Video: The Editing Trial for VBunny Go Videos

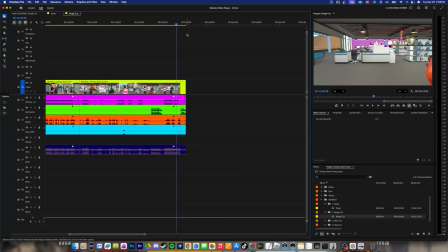And now you only have 12 minutes of footage to work with.
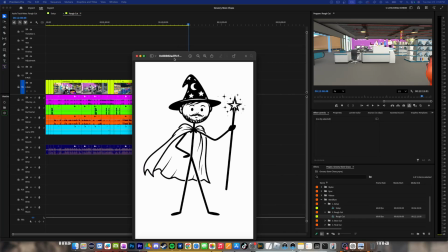So we're concluding the rough cut edit or the assembly clean cuts edit.
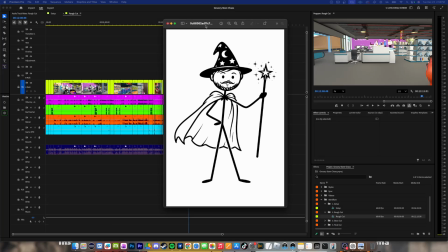Now we're going to go into the story cut.
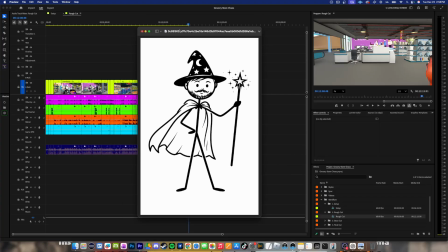This is where things can really get, I guess, complex.
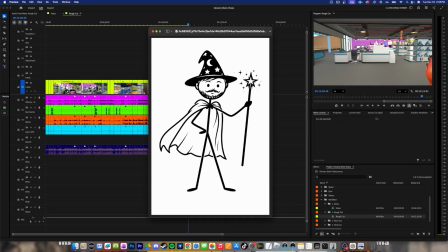Everything here has been somewhat simple, and the setup's been simple, but it's been for this moment right now.
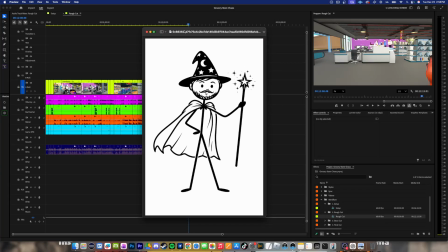So welcome to the story cut or the pacing. Try to pay attention because this is the hard part.
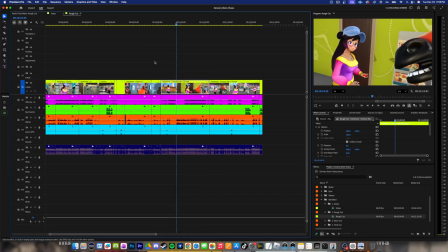And this is the part where most people don't get.
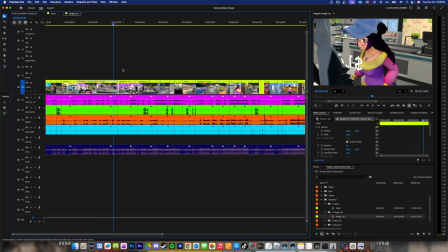So, as the story cutter, your job is to make the entire video watchable by
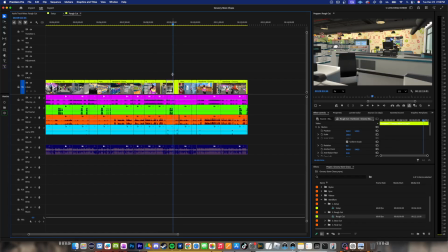itself without adding any sound effects, any VFX, or any transitions at all.
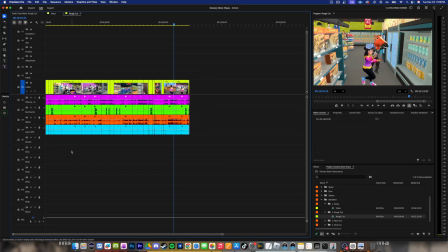You're working purely with the footage, so I'm getting rid of that. You're working purely with the in-game sound effects that are there.
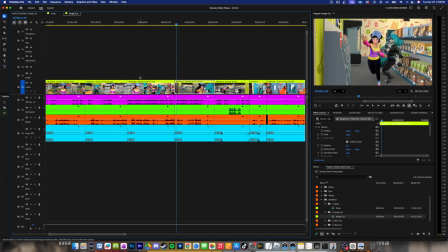You are working purely with the actor's dialogue and putting it all together to feel like a cartoon.
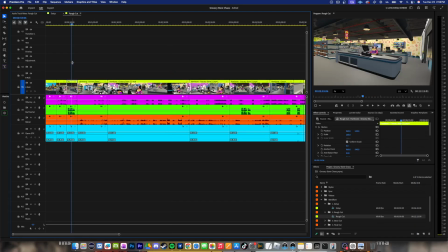Now, when we watch a cartoon, cartoons are normally much slower than YouTube videos, quote unquote.
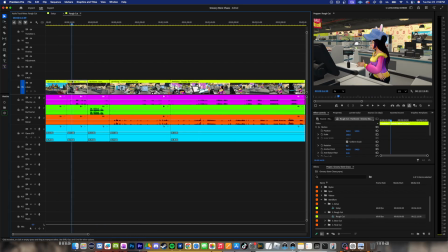If you watch something like Digital Circus or Powerpuff Girls, you're going to hear their audio and their dialogue very slow paced.
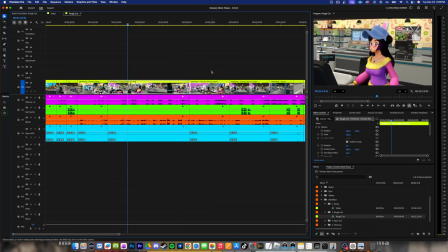Now, it doesn't necessarily mean we have to keep everything super slow,
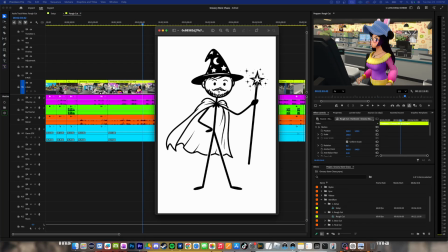but the main thing that we want, especially for younger kids, is comprehension. If you cannot simply turn your brain on idle and comprehend as you watch,
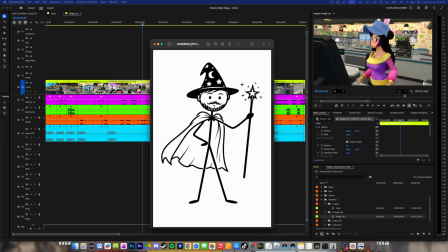then it is too fast or too complex. If there's too many voices speaking at once, it is too fast or too complex.
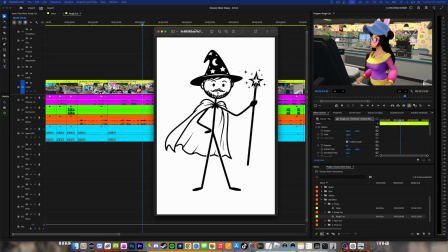We want simplicity, pretty much one voice at a time unless it's intentional chaos,
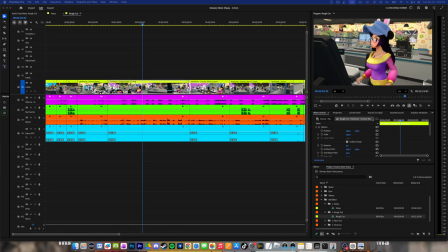and we want the story to be well understood. Okay? So this is where a lot of your creativity does come into play as well.
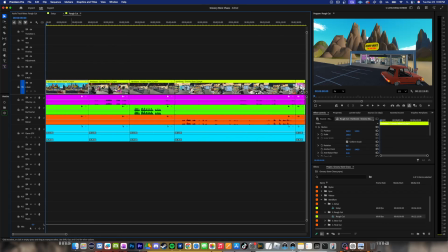So let's go over all of this. By the way, this should be here. The rough cutter should put this up so that you know it's B-roll. Outside of that, though, we're pretty good.
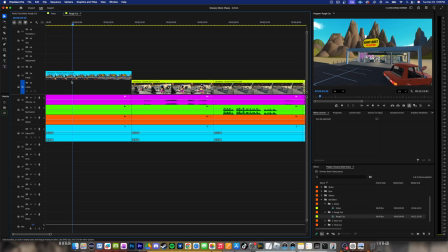So we look at this. So I'm going to find a good spot to kind of cut it so it's smooth. And we know that this is the establishing shot. So do.
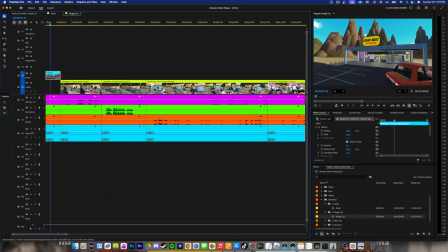And then we don't have our music, so we can't exactly determine that pacing.
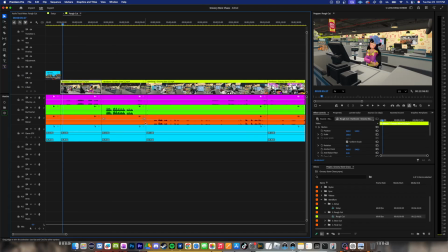That'll be in the polishing section. Inside of this, we always want to focus on audio first. And yes, we are also going to use multiple POVs, but we always start with the audio. Okay?
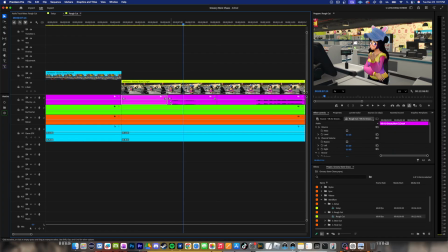So even right here, I'm going to bring this over. And we constantly use J-cuts and slight zooms.
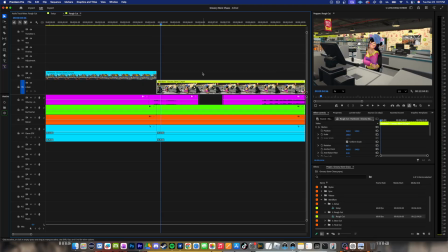So whenever a new, like, because I'm constantly moving around to get like the best angles for everywhere, right? Sometimes I'll move around in real time, but then I'll reestablish myself and set myself back up. So it's important for you to recognize that.
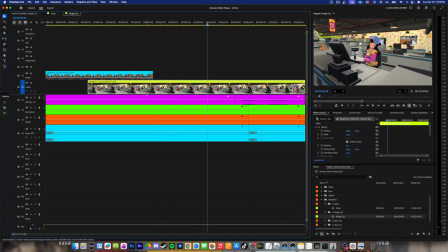Like right here, there's a certain part where there, like, see that zoom right there?
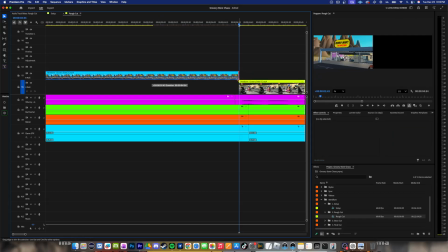We want it to feel smooth. So we kind of start it here or a little bit further because the J cut.